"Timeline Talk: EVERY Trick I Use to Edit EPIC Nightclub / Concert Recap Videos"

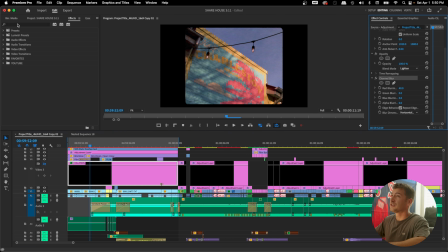(4:05)
You can see right here that I got it from the channel blur in the effects panel right here. I basically just added 40% on the red, and it's gonna, once I unmute this, give a little red halo effect around certain things. So you can really notice that in the clips, like right here where it says share house, all over here.
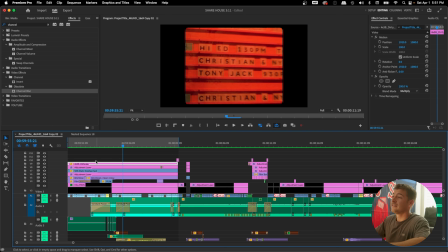(4:23)
And on top of that, I added little film burns like you can see right here. To sell it even further, I added this film mat, some 8mm film grain.
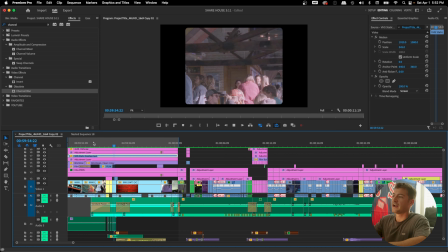(4:32)
Combining all of that just through trial and error is gonna make it feel a lot more cohesive. And if you're wondering where I found these assets, I found most of them over the years just from online different sources that were entirely free.
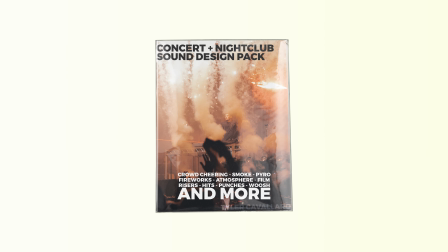(4:44)
So I've compiled them into a pack, which you can message me on Instagram for, and I'll send them your way.
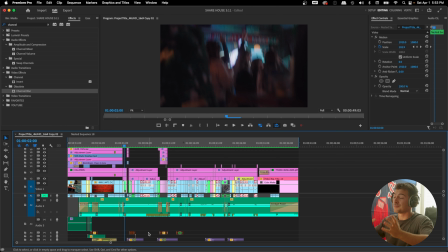(4:49)
So now that I was able to explain the introduction, let's get into once we start moving into the house music, the real fun part of the edit. The country song ends, Boom, we move right into the song. We're letting the audience know this is a different night.
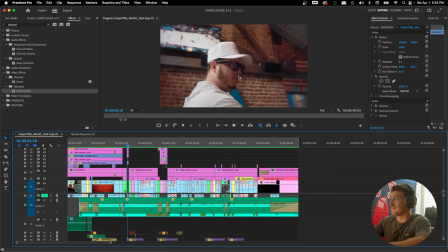(5:03)
There's a DJ here and he's gonna take the venue to another level. That's what we start showcasing with this part of the edit.
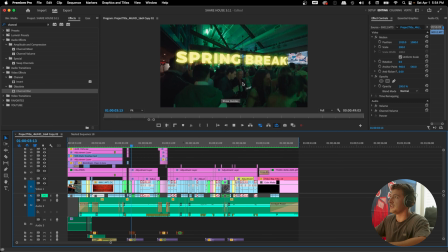(5:09)
For the first time in the edit, we finally see the DJ too, which is super cool because we're introduced to his name. Now we see him. That's also great for the DJ and for the venue, of course.
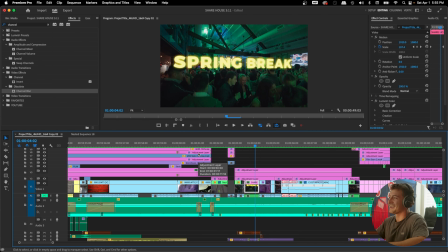(5:20)
Cool, at this point, we're introduced to the DJ and we see this sick effect that I basically did inside of After Effects. I just tracked the text. This was my attempt at trying to grab the viewer's attention once again, as this was filmed during spring break.
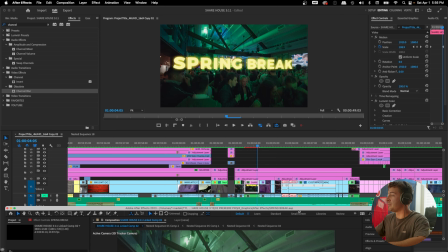(5:34)
How I tracked the text was basically in After Effects.
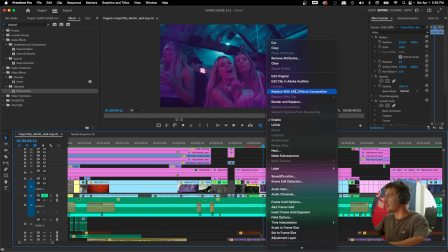(5:38)
So what I'll usually do is I'll grab like this clip here, for example, and then just click replace with After Effects composition.
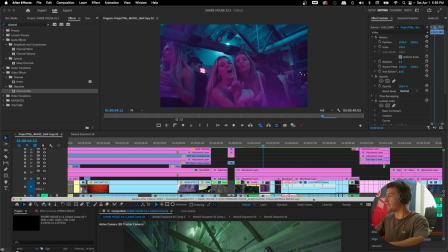(5:45)
Once you do that, After Effects pops in.
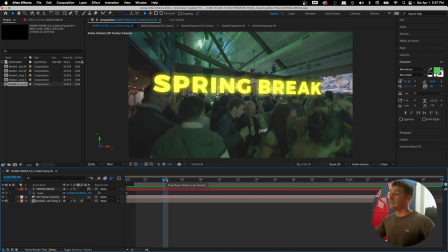(5:48)
Now we're inside of After Effects, and what you're gonna need is a really steady shot in order to pull this off.
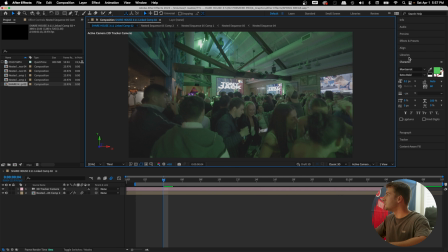(5:54)
Because what we're gonna do, hop into the effects panel right here. You wanna load up 3D camera tracker, which is in the effects. We'll load that onto this nested clip right here. Click OK. It's gonna start initializing the shot and seeing if you can place a camera track on here.
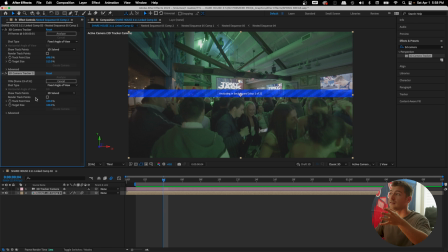(6:14)
Now, this isn't always gonna work if your shot is too shaky, but you kind of just got to do trial and error and know whether a clip's going to work or not. From this point on, you're going to see all these little X's pop up. If they don't, you mess around with this little slider right here because they might be really small and or not shown for you.
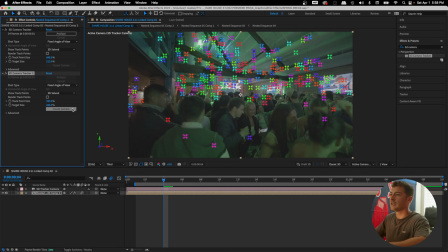(6:31)
You can make them bigger, and then this little target right here that has to do with the target size. So we'll make this a little smaller. We're basically going to try and find a surface where this text can easily track onto.
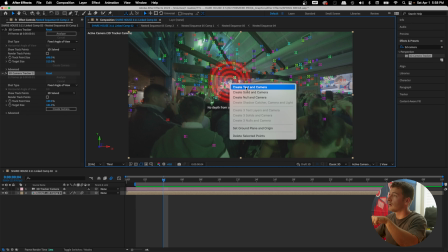(6:41)
Once you do that, you are going to right click on the mouse, click create text and camera.
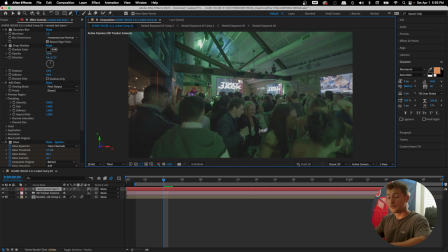(6:47)
From this point on, a little text layer is going to pop up right here. And then what you'll do from there is type in your text, in my case, spring break. You're going to want to make sure you're not in caps lock so it refreshes. Then you're basically just going to mess around with these parameters here, moving it around on the y-axis, the x-axis.
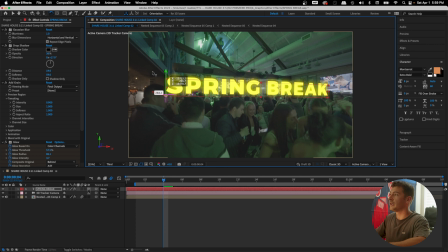(7:03)
If you click on this little rotation tool, it'll bring about some different things as well. You can make it go like this, move it forward, move it backwards. And then to sell this effect just a little more, I added this glow effect. Let's look what it looks like without this. Really bland and boring. It feels like it doesn't really fit in the environment.
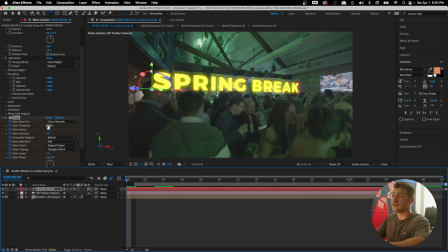(7:21)
So I turned that back on. I just keyframed the glow threshold.
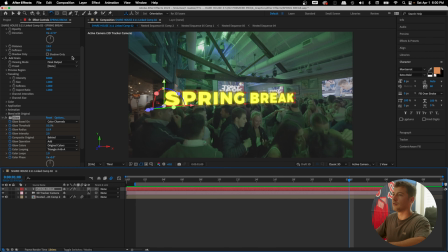(7:26)
When I move this along, you can check out right here and you'll see all the little things I did with the keyframes to really make it come to life.
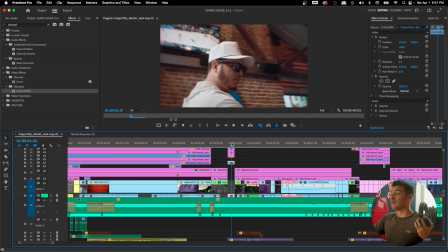(7:32)
Anyway, we'll cancel that. And before you cancel it, you actually want to click save.
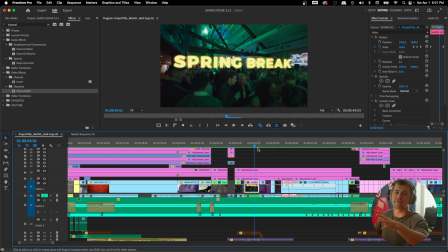(7:37)
And when you do, you'll end up with something like this. Maybe not your first time. It definitely took me a couple tries over the years to get this right. Really make it feel like it was a part of the environment. But I feel like I pulled it off here. Just something different once again to grab the viewer's attention.
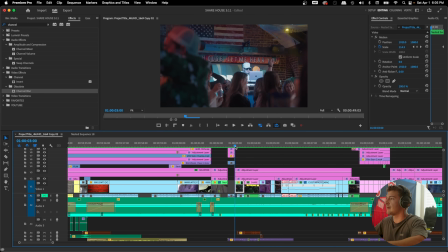(7:51)
Now we've pretty much set the scene. We've done all the establishing shots. We grabbed attention one last time.
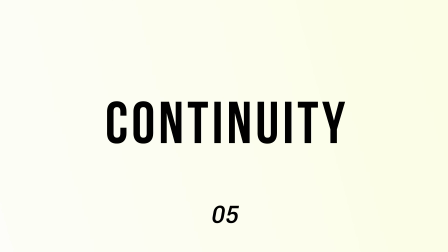(7:57)
Now we want to continue that.
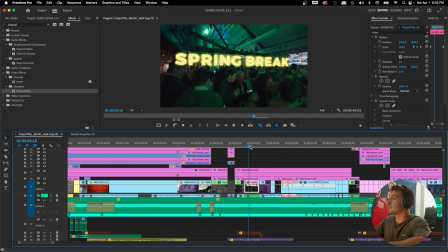(7:58)
I've also added some camera movements by scaling into the clip from going to 100 to 110, so we're slowly scaling in.
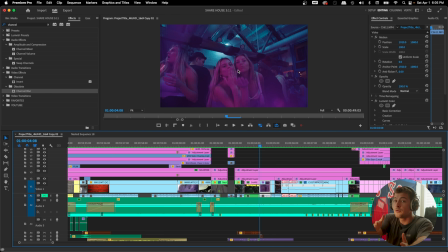(8:07)
Let's continue that by continuing to move forward into the next shot.